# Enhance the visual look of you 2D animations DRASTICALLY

Okay, so this is very important, and allow me to quickly open up Cartoon Animator and show you.
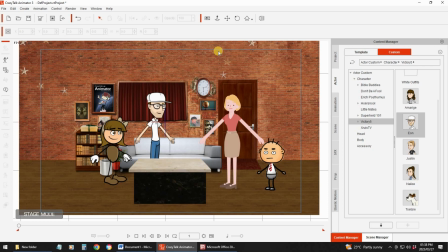253s
So here is a scene with 4 characters. Okay, now imagine I create an animation with these 4 characters in this scene. None of it matches. Okay, so all 4 characters have a different artistic style to it,
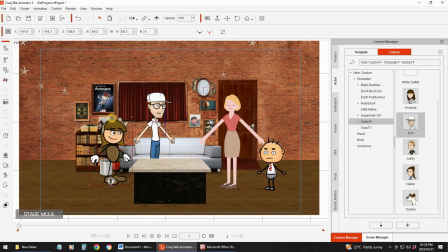269s
and they don't even match the backdrop of the scene. So those characters don't feel like they belong in the same story, and even they don't look like they belong in that scene. Okay, so that is what I mean about artistic continuity. You want everything to match. So if I show an image here quickly, this is The Simpsons.
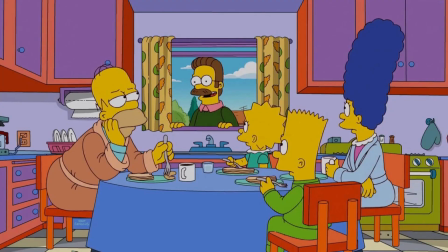292s
So if you look here, you can actually see that There's some continuity with the characters. The characters look like they belong in the same story. The characters, they fit into the scene.
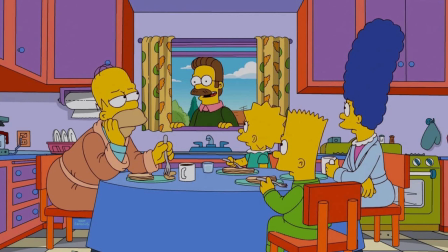308s
And one thing that you'll pick up here as well, and we're going to talk about it in the next point, is perspective. You can see the perspectives are also perfect. It looks good. Everything fits. But it looks like the characters belong together and that the characters belong in the scene. And that is so important. So you want continuity in your artwork. Okay, so that is very, very important. Then another point before we get to perspectives is one thing is artistic shapes. If you want your animations to look very good, you want to incorporate different types of shapes. Okay, so if we look here, I've got here all the characters from Popeye.
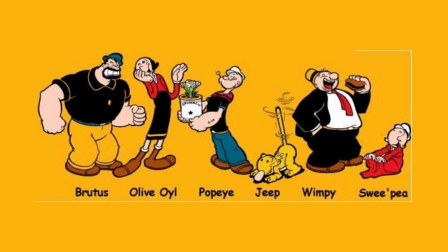357s
Now, the first thing that I can notice is all the characters are different shapes and sizes, okay? So it makes it look very interesting, but you can still see there's a very specific artistic style to it, and there's artistic continuity in it.
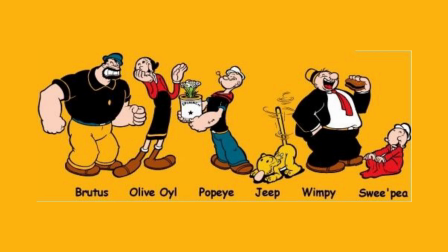376s
They belong together. Even though they are different shapes and sizes, they belong together, but the different shapes and sizes is what makes it look interesting. Popeye and Brutus and Wimpy doesn't have the same body shapes.
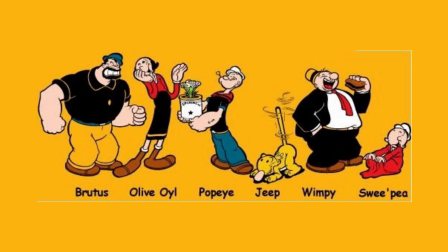392s
The one is big and strong, the other one is a bit skinnier, and the other one is fat. Olive Oil has a very different body shape than the others.
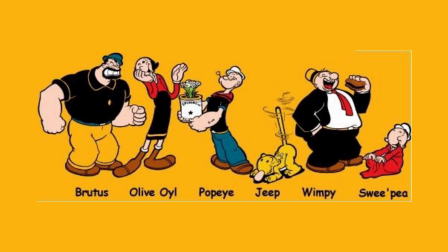405s
She's very skinny, and always her body always reminds me of like rubber. It's very everything bends. So it is not like strong curves. So if her arm bends, it's not like a strong angle here. If I show this is a strong angle, it's always like bending. So they have very different, unique, artistic shapes that they use, but it belongs like they fit together. The characters look like they belong in the same story. So another example that I can give you is Laurel and Hardy.
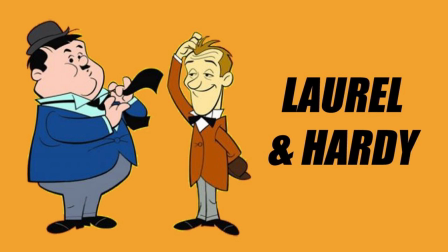449s
One character is short and fat, and the other one is skinny and tall. So it is the contrast between the two characters. So the two characters don't look the same. There's some contrast, and it looks interesting. So if you use different shapes in your animation, it creates interest. So your animation doesn't look repetitive with all the characters. There's some interest there. It looks interesting on screen. So that is artistic shapes. Then the fourth point, and that is the one I was mentioning earlier, is perspectives. It is so important to get your perspectives right.